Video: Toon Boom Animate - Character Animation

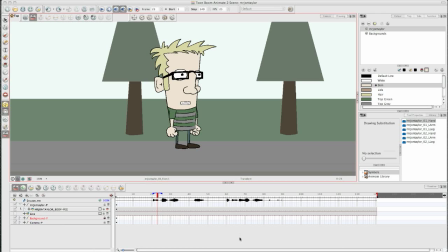Hello everybody, it's John Taylor here again and welcome to another one of my little animation videos. I'm following on today from my previous ones, which have been a walk cycle and a basic sort of manual lip syncing tutorial, and today I'm going to be focusing on some sort of character animation.
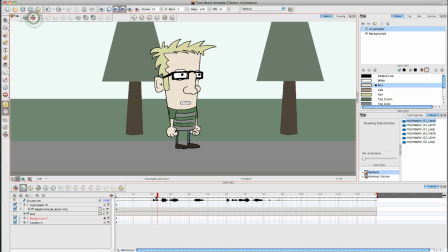In the last video that we did, we lip synced him, so I'll just show you again to kind of recap.
Excuse me, have you seen my goldfish?
So as you can see, we've done the lip sync and I think one eye blink, but apart from that he's completely motionless, which doesn't look very natural.
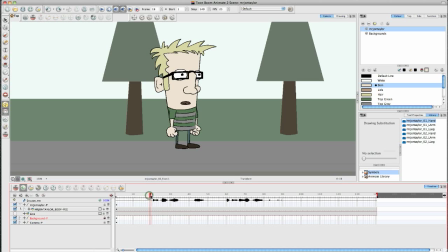So we're going to go through today and add some movements. So my first tip really is to actually get out of your chair and actually act out what you're going to animate. So stand up and then actually speak out your script and actually act what you're going to animate. And then take some notes, or if you can, film yourself.
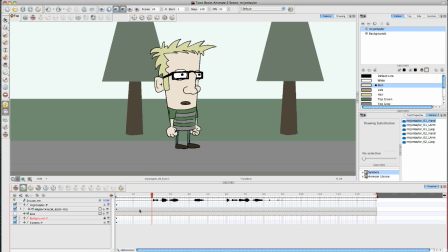And then that will give you much more of a natural idea of how that person should move. So rather than sitting there going, oh, how would my arm move? If you've actually done it yourself physically, you've got much more of an idea of what it should look like.
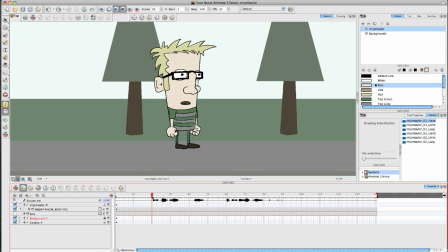So I've done that for my little character here, which was a little version of me. And I'm going to now add some key poses to my character. So my first key pose is on the excuse me at the start. So what I'm going to do, so I'm going to set a keyframe.
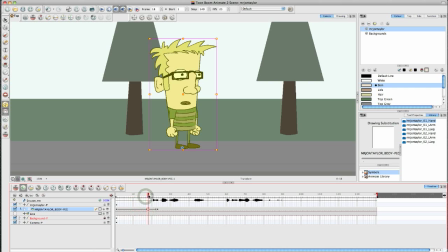So this is a one here, so my character doesn't move. And then my next keyframe is the one that I'm going to
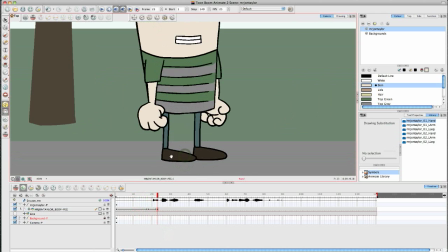animate. So what happens in this little shot is,
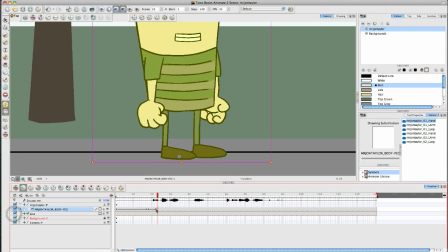turn my little line on, 1 second, my little guideline, is I'm going to, my character's going to crouch slightly. Oops. So I'm going to get on with that little crouch, and hopefully I'll be able to talk to you at the same time. But bear with me, because I'm not the best at working and speaking, because I'm not used to it.
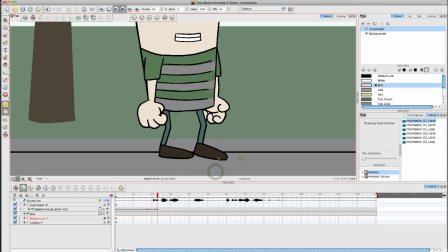See, I work by myself almost every day, so talking to people is a bit of a weird thing, even though I'm sitting here talking to myself. Anyway, so I'm just going to turn on my guide there. So what I'm looking for there is just where the heel is, because what you don't want to do is the weight to transfer,
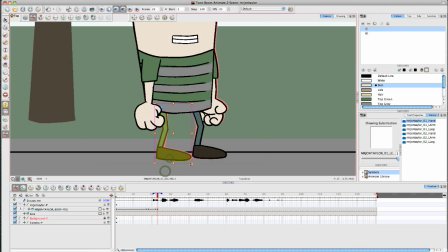where this foot is coming too far away. So do that, put that down. So I was giving a little crouch, so my first movement is the crouch.
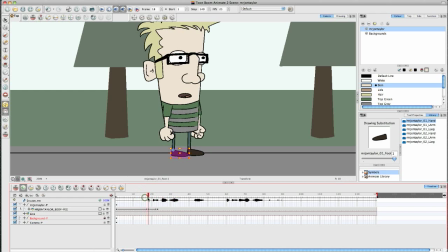So there we go. So the first bit there is done. So he's just going to crouch down. Now the weight of his body is going to, let me just turn my mic down a bit. The weight of his body is going to come forward slightly.
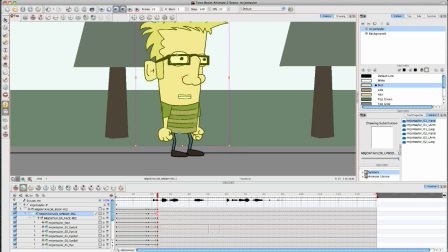So I get my upper body peg and just bring that forward just a tad, just so the line of the weight of his body is in the centre. Okay, there we go. So that's quite natural. Now, on my second thing on my list is his second arm, which is the one behind him here, on the excuse me, comes up.
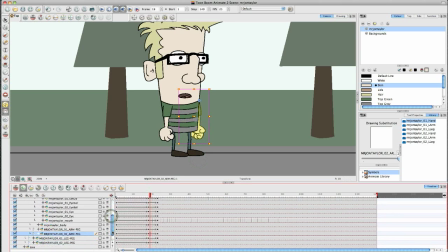So I'm going to go find his arm in here and find this peg. Now, I'm going to make it slightly longer than the first movement, because your body doesn't move that perfectly in time with itself. So, you know, you want things to end and start slightly different times to make it look a bit more natural.
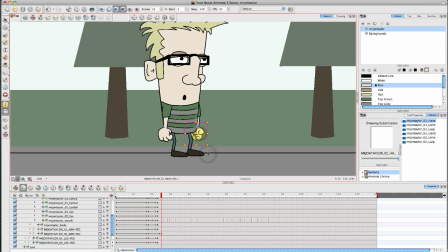So on this shot, his upper arm is going to come out. This arm is going to, the lower arm is going to come out as well, like that. I might take it a little bit higher just to make it like he's pointing at somebody. Now this is my first proper little trick for you.
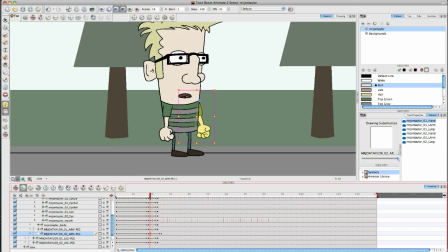It's called a bounce. Well, I call it a bounce anyway. I don't know what it's, you know, definitely called in the industry, but you know, but I call it a little bounce, because all hand movements and gestures generally end with a little kind of wobble because of the weight that you're moving.
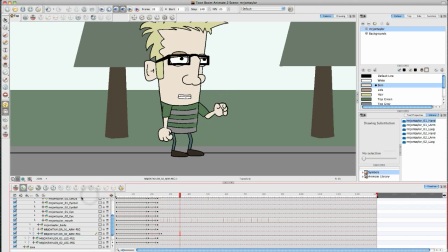So no arm, for example, like as it is now, would just go and stop. That looks a bit rigid and a bit unnatural. So there's different ways of doing it. But what I'm going to do here is, that's the end keyframe.
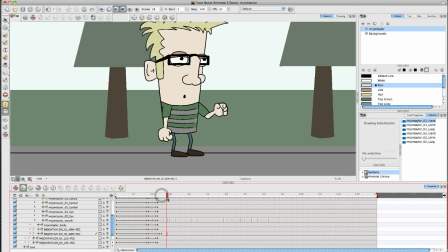I'm going to extend it out about two or three frames, select the lower arm, take it slightly higher, and then bring out about four or five frames, and then bring it back down again.
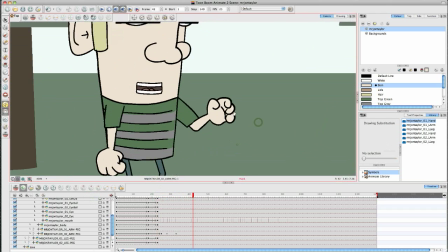So then when you play it, there'll be a little tiny bounce on the arm, just a very tiny bounce, I don't know if you can see that. But it just adds a little bit of, it just makes it a little bit, that bit more natural. And what you can also do, if you really want to, is on the hand layer as well, is do exactly the same thing.
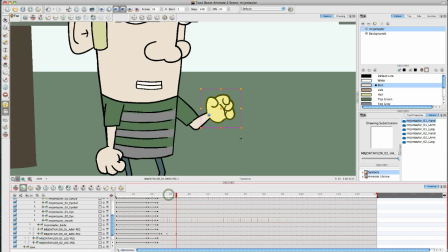So make the hand come up a bit and then back down a bit, so that they both bounce together. And it gives that little wiggle, which just makes it a bit more natural. And then also I'm going to have a little hand change. So we're going to change it.
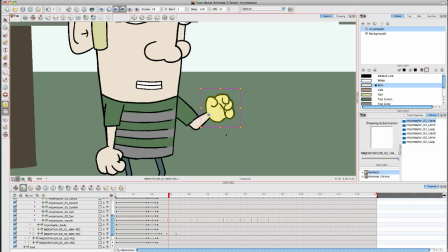Change the hand to an open hand.
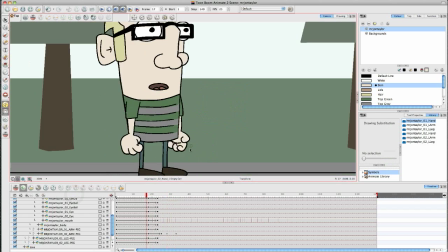There we go. So let's zoom out a little bit. That's the.
Excuse me.
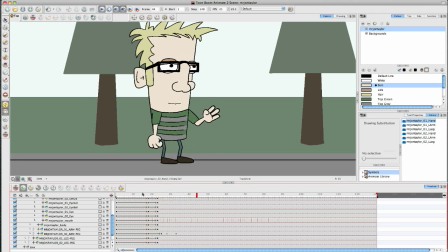And also, when you're doing cutout animation like this, it's always good to do a drawing substitution, like the hand swap, on a movement.
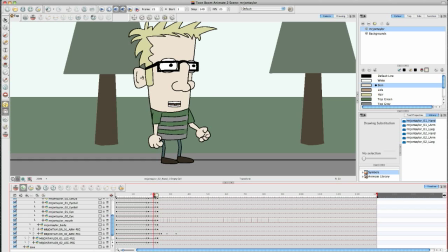If the hand just changes all of a sudden when it's not moving, it's a bit weird. But you can kind of get away with it more if the arm or the hand is moving. So just a gentle movement like that, you see, makes it a bit more a bit more normal.
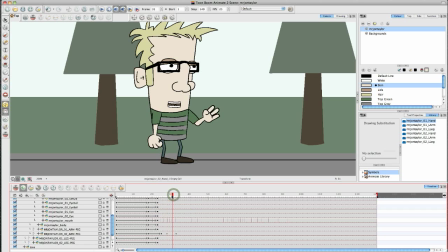So the eye is not as tricked by it. I mean, it is tricked by it. So my next movement is the other arm. I'm going to have a slightly different movement, so it's not going to be as strong. So just a little bit of a movement. Excuse me. I'm going to get rid of that frame there and stick it in here.
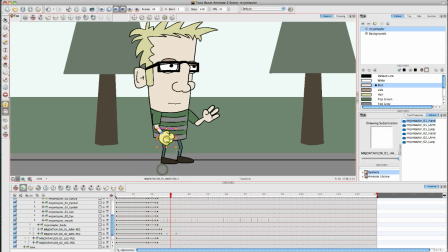And again, I'm just going to add a little bit of a bounce on the lower arm, just to kind of. Excuse me. It's probably a little bit too long, to be honest. I think we'll just knock it back a bit.
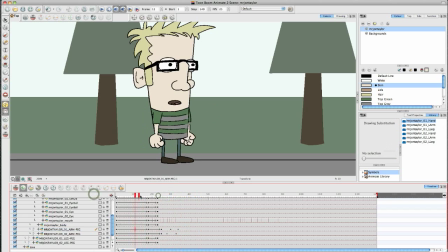Excuse me.
There we go.
Excuse me.
So I'm quite happy with that first key pose. What I'm going to do now is just go in though, because the way he's saying it is a bit like he's a bit embarrassed. So I'm going to get my eyeballs,
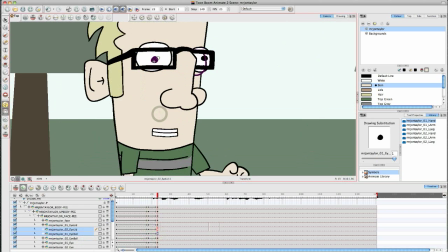and on this keyframe here, I'm going to just bring them down like, ooh, hello, wrong one. Like he's looking down to the floor, like he's a little bit embarrassed. He's not quite sure he wants to talk to somebody about this.
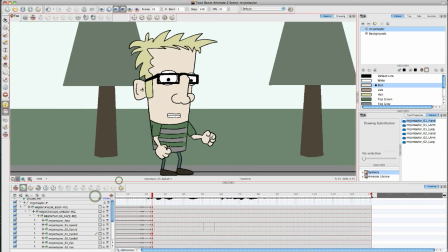After all, he has lost his goldfish, which is not the most normal thing in the world.
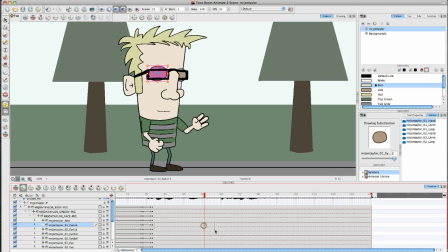And then I have a blink there. I might bring that a little bit earlier now that we've put in some animation. And then the eyes are then going to come back up again. So I'll go back in here, add some keyframes. Some people like to do each frame, or each part of the body at one time. I like to work my way through and just add things as I go, really.
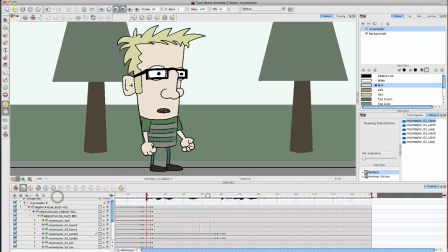I find it a bit more of a nicer way to do it. So that's not too bad. And then on the have, he's going to kind of pop back up again from where he was before.
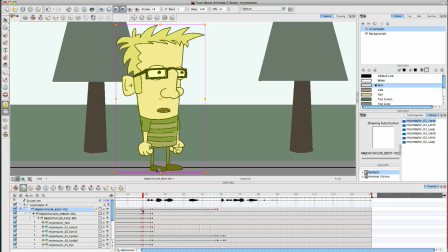So here, so I'm going to add another peg to the body, and return that to where it was, but quite sharply. I want it to be a real kind of boink. And I'll get his legs again. So go back and find his legs. Copy those.
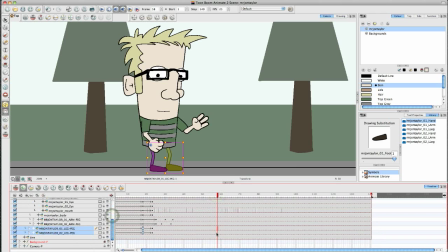Make some keyframes there and there. And then paste those in. So now he's going to pop back up again.
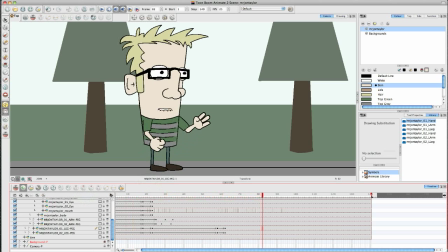Excuse me, have you seen my golf?
So, that's the body quite nice.